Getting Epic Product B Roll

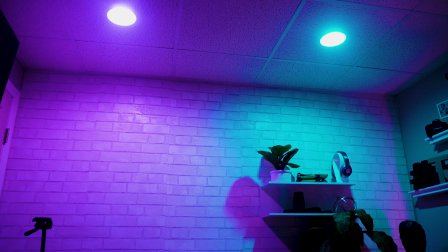(8:07)
All right, so I've got the gimbal in my sight here, and what I'm going to do is I'm going to show you the whole picture of what I've got.
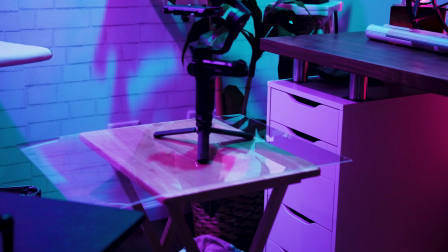(8:16)
This room is very dark, so that's the ambiance that I want. So right now I've got the Philips Hue lights on the back wall
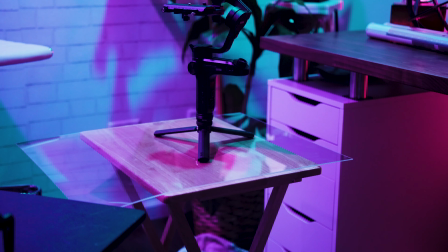(8:28)
of my little office here. You can see them. So I've got 3 Philips Hue lights back there. It's got 3 different colors on it. You can change the color really to whatever you want it to be.
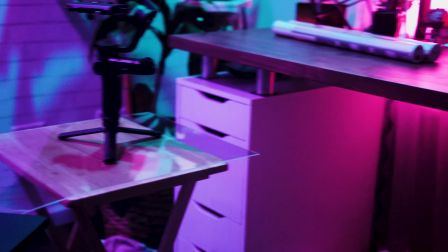(8:42)
And then I've also got,
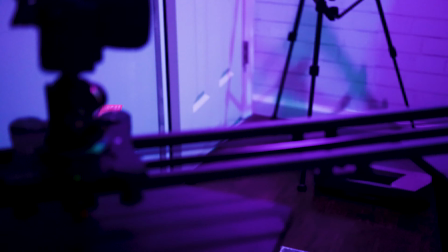(8:44)
if you look up at the ceiling, I've got 2 RGB lights that kind of light the back wall back there.
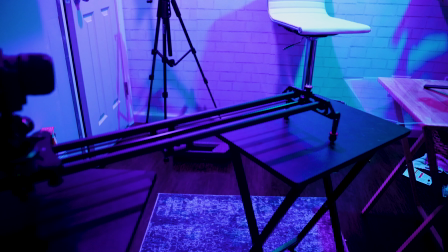(8:55)
The Weeble Lab, which is there.
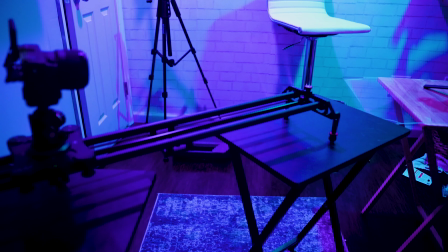(9:02)
So I do have it sitting on just like a little cheap dinner table.
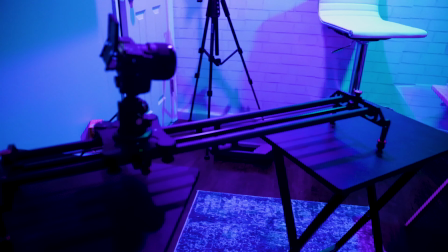(9:07)
And then I put a piece of plexiglass on there. And I put the piece of plexiglass on there so it looks like it's sitting on like a piece of glass.
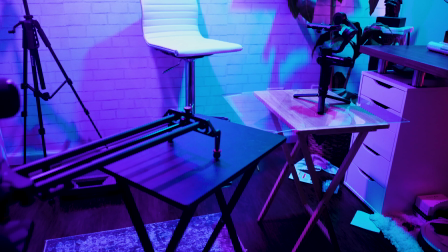(9:15)
And you'll be able to see that in the end result, but it gives it a really cool effect.
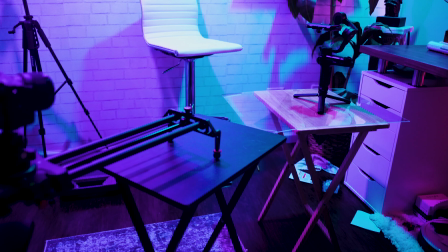(9:20)
So let's go back to the slider, and I'll just basically show you what the slider looks like while it's moving.
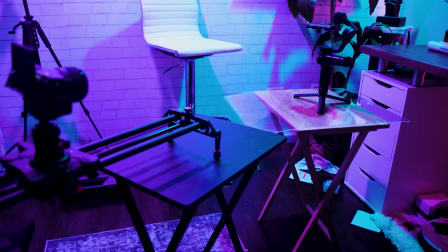(9:28)
So let's go ahead and let's move the slider forward.
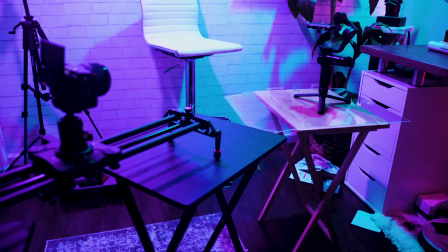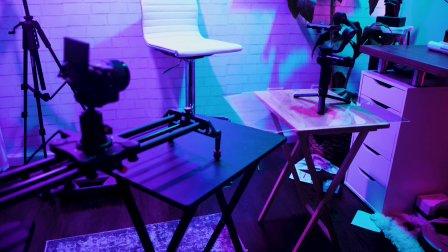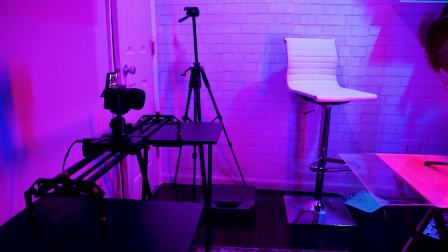(9:44)
So as you can see, the slider is moving forward towards
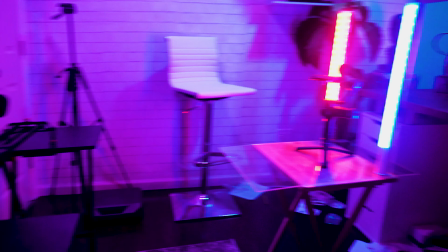(9:50)
the gimbal, and this basically is like a pull-in shot.
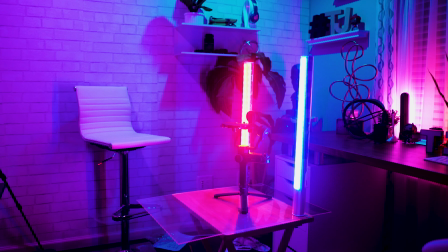(9:55)
So this shot is really good because You can start with it in focus and kind of pull out,
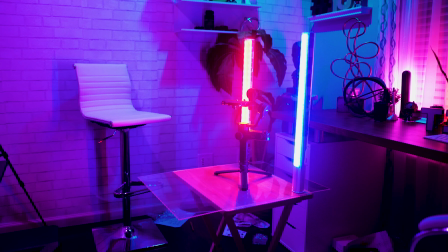(10:03)
so you can get a shot where it looks like you're ramping into focus, or you can ramp out of focus.
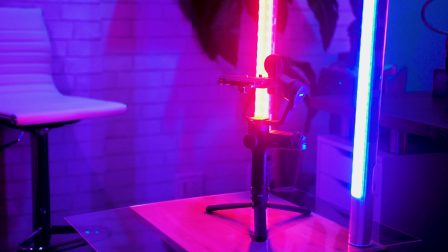(10:11)
So I've got my camera right now set on to autofocus,
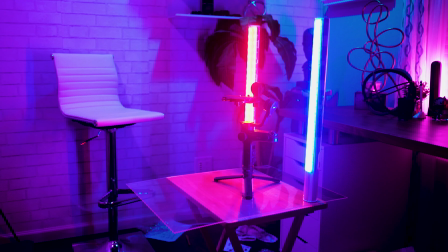(10:15)
so it's going to always keep the gimbal in focus while I'm doing this.
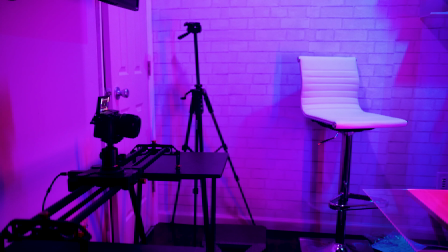(10:20)
All right, so right now I got the camera and the slider set up kind of across each other, and I've got the product way over here. So now you can see I've added some lightsabers. That's what I call them, the RGB light sticks,
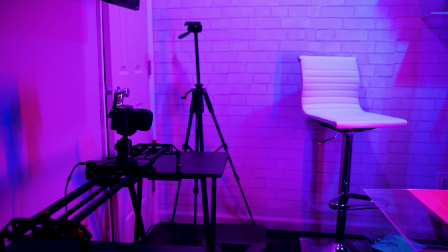(10:37)
and they just add like a different contrast to the picture because you got all the different colors around the room, and then you also have these lights. Now add like a really cool light ray effect to those. So if I zoom in, you can kind of see what I'm talking about with the two different colors.
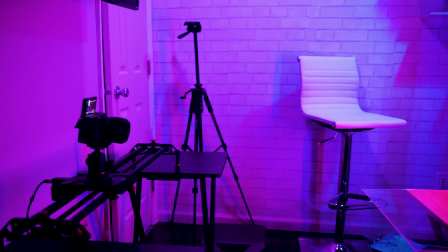(10:53)
And like I said, I'll leave a link to these in the description section below. So right now we're just going to do like a slide across shot. So as you can see, our slider is just moving, is panning from left to right,
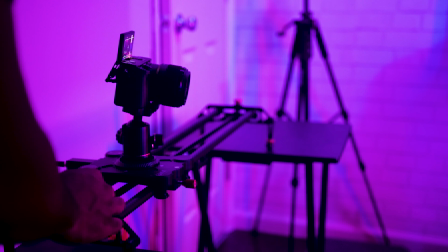(11:08)
or from right to left right now, but I'll go from right to left, and then I'll also go back from
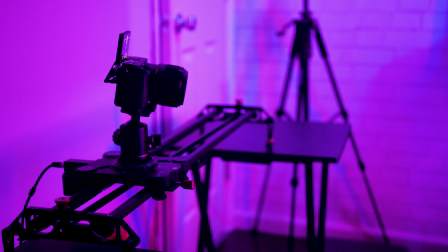(11:14)
left to right, and then I'll have two very different shots. Now, the cool thing that I like about this motorized slider is that you can actually set it to where it'll pan and it also will rotate at the same time.
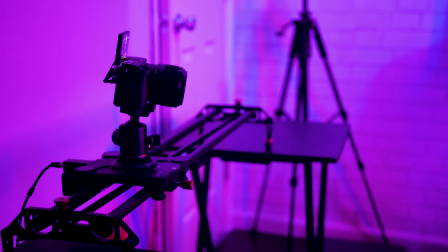(11:29)
They do have some ones that are more expensive that you can hook up to your phone and do this without actually moving the slider. But this was kind of a budget. This was a budget thing.
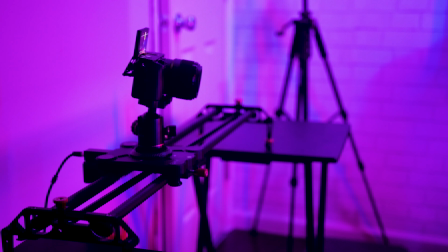(11:41)
So I'm going to show you me setting this up.
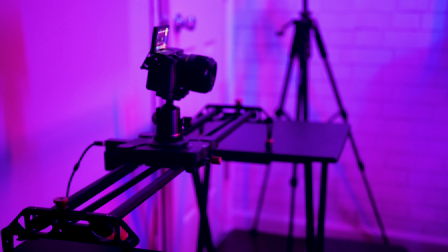(11:45)
All right, so to edit this, I always have to remember how it goes.
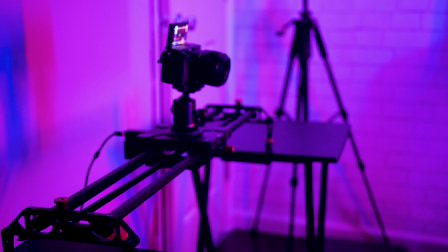(11:52)
Okay, so the way I'm gonna set this shot up is I'm gonna start it on the rightmost side.
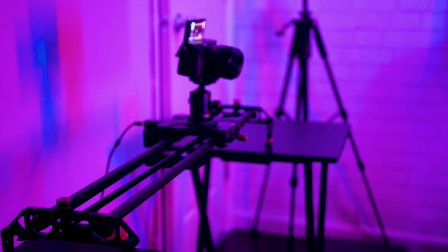(11:56)
I'm gonna get the gimbal directly in the center, and then I've got the slider to where it will actually rotate
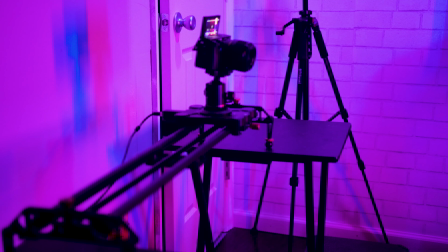(12:05)
clockwise, and as it rotates clockwise, it's gonna keep the gimbal in the center of the frame, but it's also gonna show like some different movement. So let's look and see how that looks.